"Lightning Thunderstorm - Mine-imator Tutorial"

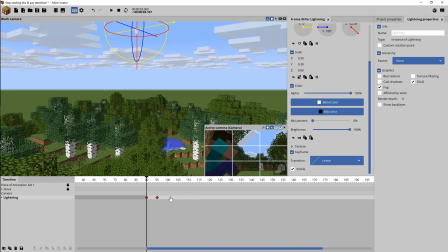You know, if you actually know how lightning really works, that's not exactly how it works, but it serves the effect pretty well. And it happens pretty fast, just over a couple of keyframes. So no need to worry about that. It's just an added little effect to kind of show that it's coming from somewhere and not just appearing.
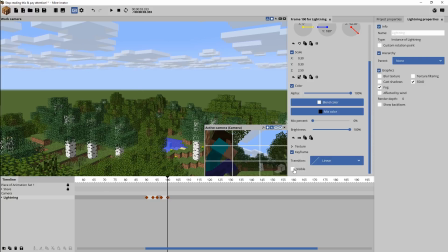And then basically all you do is just set up your keyframes how you want to, where you want it to be invisible, where you want it to be visible, to kind of have a bit of a strobe-like flashing kind of effect. Another thing that I wanted to do was sort of gradually dissipate at the end. Initially, I was trying to use the brightness for this, and I'm just kind of messing around with it at this point and making some final adjustments,
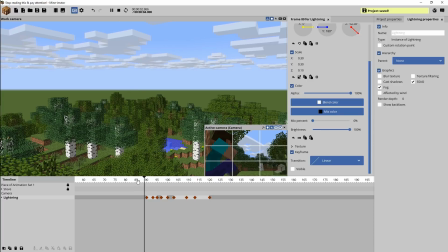but that ends up not working, so I went ahead and fixed that later on, which we'll get to in a little bit.
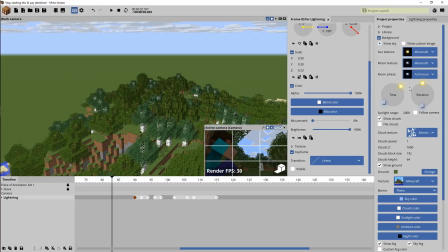But as you can see here, I wanted to mess with the background. We're just getting all the settings the way we want to. Instead of going with the nighttime to make it dark, I changed the color of the sunlight We changed the ambient color and things like that.
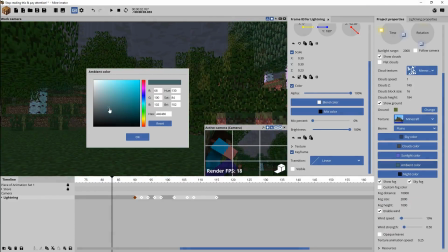We brought the fog in with a custom color and things just to give it a little bit more of a stormy kind of look.
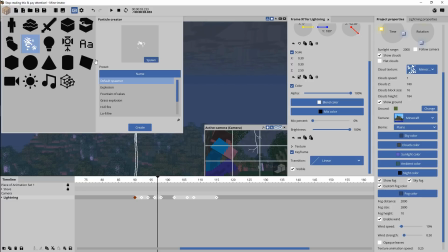And then I brought in some particles for our rain, which we just used the default kind of template rain particles there.
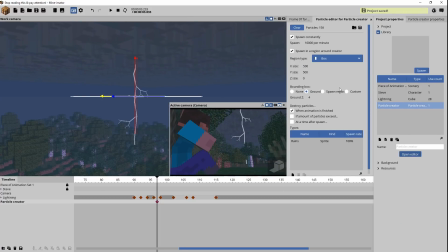Basically, you can just play around with this, go into the particle editor. We need to get the size and the spawn rate and all those things set up. I adjusted some of the settings for when the particles actually die off and things like that.
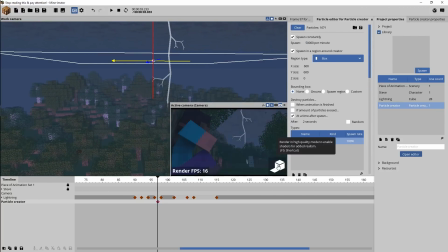It really depends on how you set up your scene, so you can kind of see what I'm doing here, but you may want to adjust that to your personal project, whatever it is you got going on.
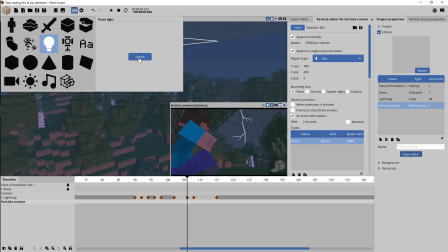Then I spawned in a point light in order to get the actual lighting effect that we want from the lightning.
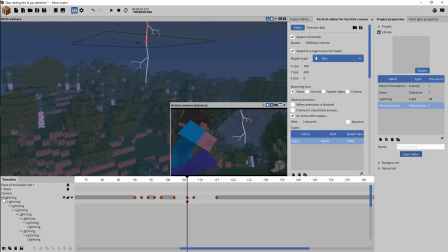I tried parenting it first, but that kind of ended up not working, so later on you'll see that I don't have it parented anymore. But basically you just want that to come in and mimic the same physics, or whatever you want to call it, of your lightning bolt.
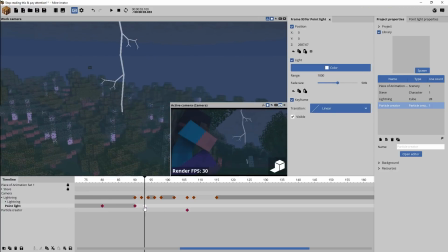So as you'll see here, I'm just kind of placing keyframes and adjusting the brightness and the range and all that stuff for the light,
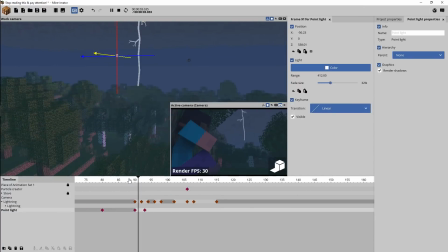just so it corresponds well enough to the lightning in order to give us a realistic effect,
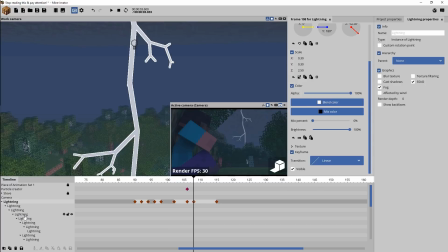or at least that's what we're hopefully going for here. And as you can see here, I finally figured out that I'm just going to have to not deal with the brightness for the bolt anymore. So I went through and selected all the parts of the lightning bolt, and then I come over here and tick alpha and color. Technically alpha is the only one that I needed to use, but color can also come in handy if you wanted to adjust the color of the lightning bolt as well.
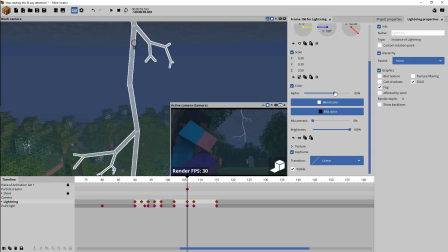And then as you can see here, I'm adjusting the alpha to give me that slight dissipating effect, and so when the lightning bolt is done, it kind of sort of fades out and then disappears.
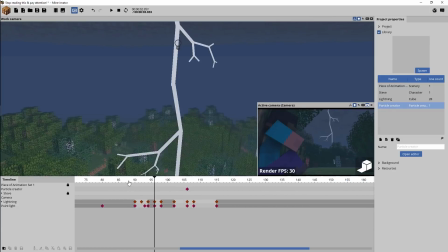And I just messed with some of the keyframe transitions. It's not really that big of a deal, but I just decided to see what could give me the best results.
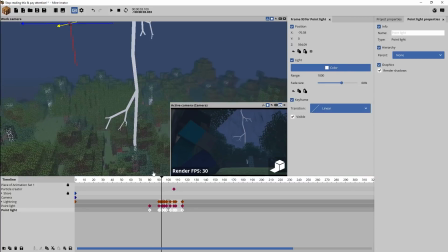And I found that the one point light wasn't giving me the full effect that I wanted to, so I went ahead and duplicated that and added it around, moved it around. I turned off render shadows because we just wanted to fill in the light of the scene, kind of have more flashing going on the Steve character there and stuff.
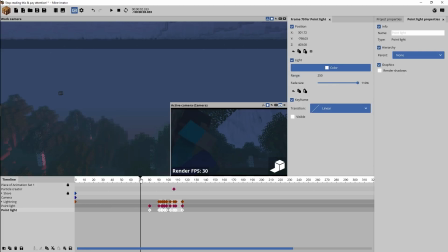So it really depends on how your scene's set up, but I found that to be helpful and to give me the lighting that I wanted. So there you have it. That's how you can make a custom lightning bolt effect for a thunderstorm or whatever you want to do in Mine-imator all by itself, no other programs or anything else. Hopefully that helped you. What do you think, Creeper? Creeper agrees.